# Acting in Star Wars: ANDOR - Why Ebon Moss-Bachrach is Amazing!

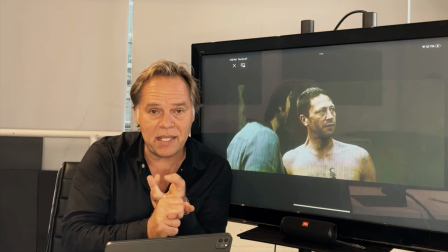[16:34]
And then he takes the time to saturate himself in each and every relationship or emotional relationship, the meaning of everything in the scene.
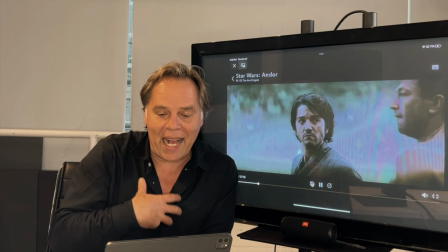[16:42]
Then he surrenders to the scene, and then the scene starts. And because of that, the man starts to have these accidental responses.
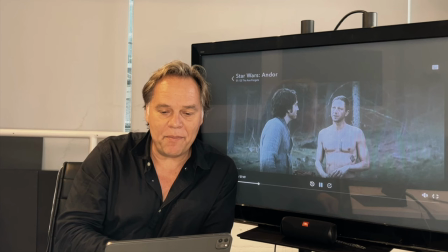[16:49] That was a surprise. He's green, but he's all in. He's a true believer.
The one at 8 minutes.
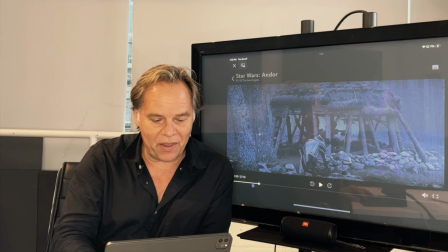[16:54] The cause for him. And there's Sinta.
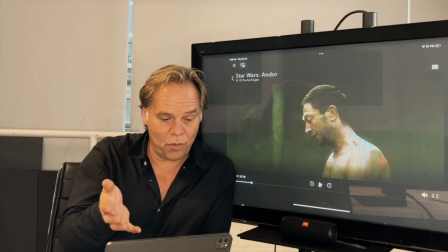[16:58]
That little thing he does at 8 minutes is so incredibly beautiful.
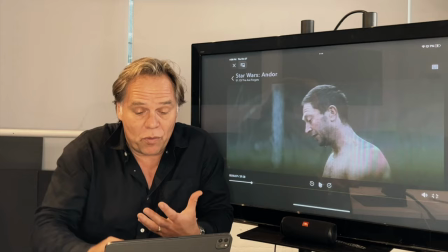[17:03]
Earlier in the scene, 2 minutes before, at 6 minutes and 7 seconds, you see him do something similar.
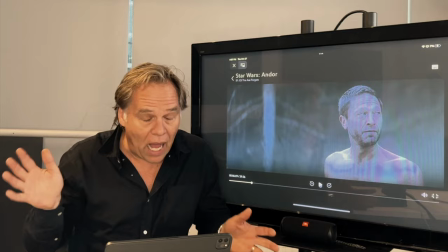[17:09]
It's a weird responsive accident.
You're lucky to be alive right now.
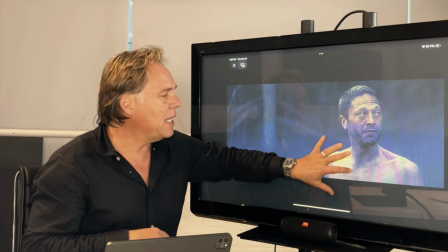[17:13]
He's got this little thing in his eyes, and he's bouncing his head, and he's looking around, and so, what a beautiful frame to end on.
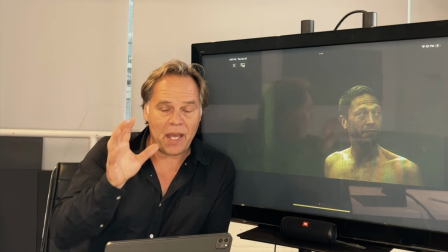[17:20]
Ebon Moss-Bachrach has done all of his homework, permitted himself to become character, has surrendered to the scene,
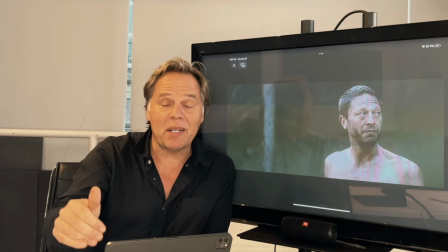[17:27]
and then he's embodying what acting is, which is allowing the character to make weird choices for him,
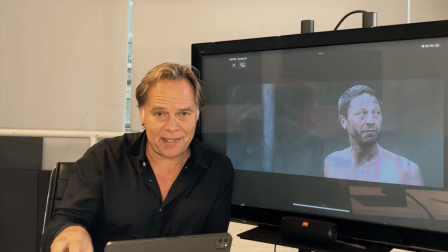[17:36]
to have spontaneous, surprising accidents.
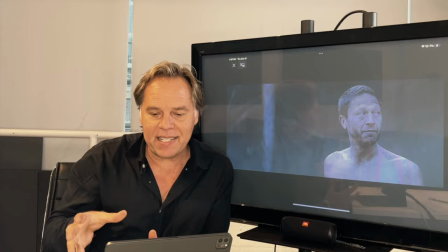[17:39]
Because acting is an orchestrated accident, and he has figured out the orchestration, and now he's permitting the accident.
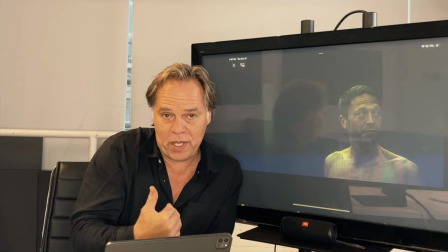[17:46]
Acting is the inevitable surprise, and he set up all the inevitability of it,
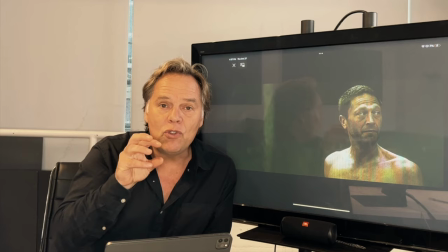[17:51]
and now he and we and the camera are all being surprised by him, and I'm certain Diego Luna is being surprised.
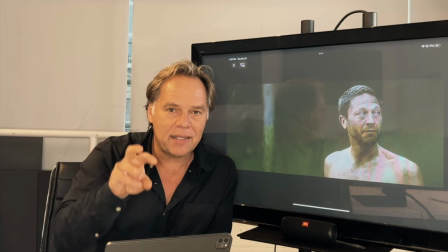[17:57]
You do all the homework, understand the script, and then stop making choices, and instead let the character choose for you.
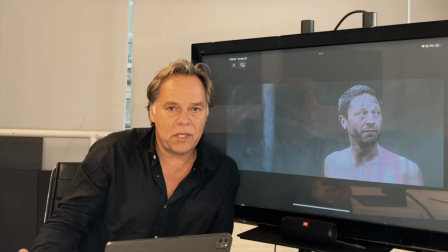[18:05]
And then the life exudes through the character, and we are connected to it.
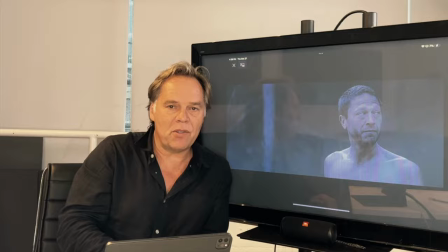[18:11]
That's what acting is, and this man is doing it point blank.